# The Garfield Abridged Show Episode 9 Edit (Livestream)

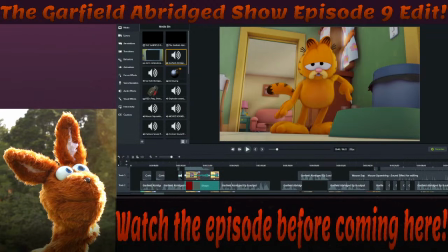So key sounds like that, I'll have to like put in. But small things that people probably won't notice, it's not really worth it, honestly. But that's basically how I approach things. Cool.
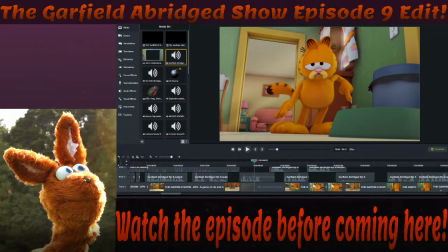Still no questions? Cool. Fair enough. It's all good with me. How are we looking? We're looking pretty happy. That's pretty good. Oh my gosh, I'm actually able to actually make a live stream. Can you believe it? Like, I can actually do a live stream. That's crazy.
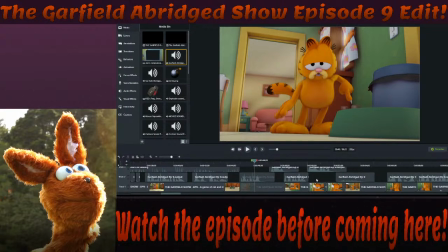Anyways, what's the next thing to bring up? Oh yes, the next stage. So once sound effects are done, normally in like short films or feature films or whatever,
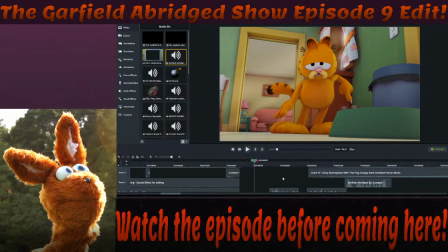I would also go into the sound effects and adjust it in terms of sound mixing, just to make it sound more kind of real, or like make it sound a little bit more like it was there.
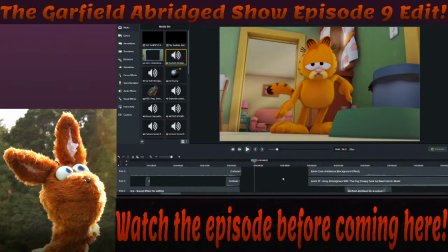Anyways, that's just sound nerdy stuff I'm talking about. After that, the next thing that I focus on is music or Atmos. So that's the next stage that I focus on. So say this music here.
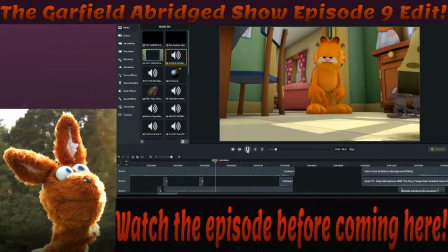Hopefully they're not staying all that dead.
Just bring it up.
Hopefully they're not staying all that dead to John. No, Dad.
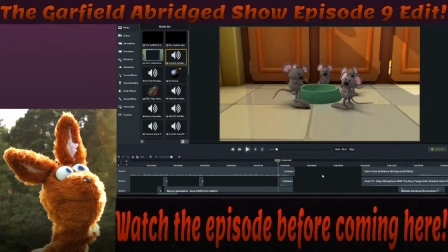I don't think he can.
Yeah. Anyways, so you get it. The next stage is adding in music. Now, some music, such as this specific track, is a bit strange, because obviously I have a fade in here.
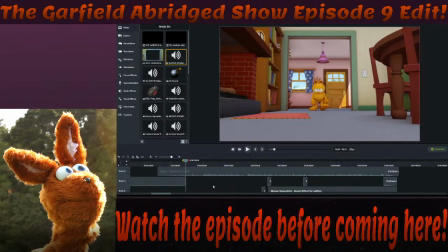But say if we start before the fade in, this segment here. I don't know if you can see it, but this small segment here. There we go. This small segment here will be a bit more quieter in comparison to the rest of the track here.
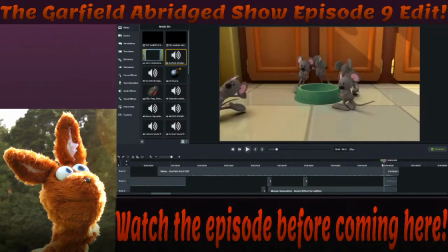And throughout the track, after like this segment, I think, it gets even louder.
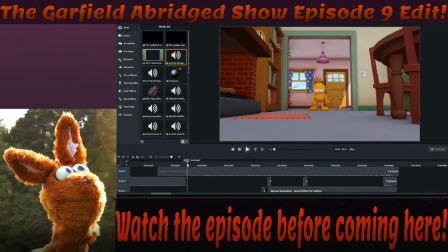So it's not really a constant kind of sound, which is annoying, but oh well.
Hi, Garfield.
So you could barely hear that. However, if I turned it up, you'd be able to hear it. Maybe not that loud, but like you'll be able to hear it.
Hi, Garfield.
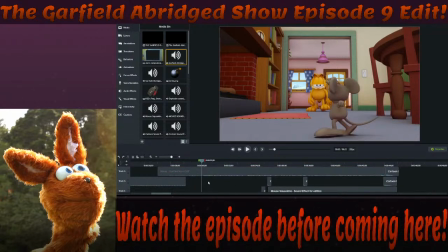So yeah, sometimes you can hear it, sometimes you can't. Ideally, I like to keep my music or sounds between 50 and 25 is ideally where I like to keep it.
Hi, Garfield.
So you could just hear that, so I'm pretty happy with it. It's not too distracting or too
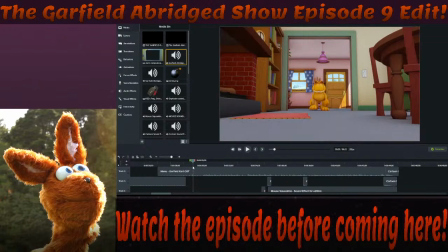like, it's not too much icing on the cake, where all you can hear is, for example, if I turn it up to
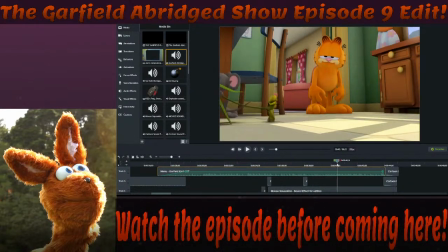80, and if I cut to here,
John. No, Dad.
I don't think he like, it's harder to hear Garfield now, they're not staying all that dead to John. So
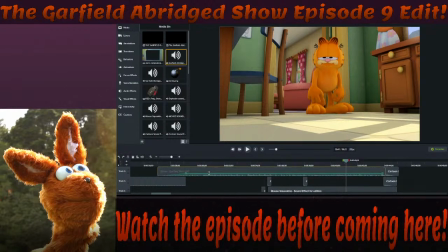That's ideally why I like to keep it around 50 to 25 sometimes for like quieter moments here,
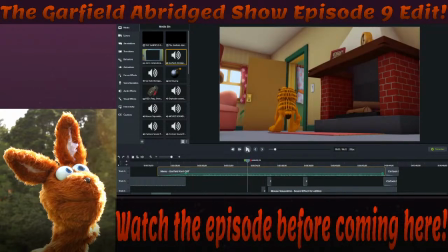and louder moments such as here could probably be just a little bit dimmer.
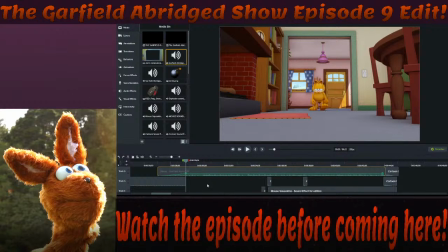But that just comes down to sound mixing. And honestly, it's the Garfield Abridged show, so I don't really, you know, like I know it's nice to the sounds and such. This one here is basically Atmos,
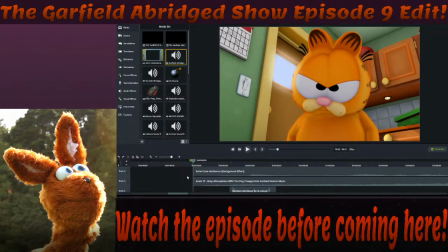or like a Discord to bring in tension, obviously.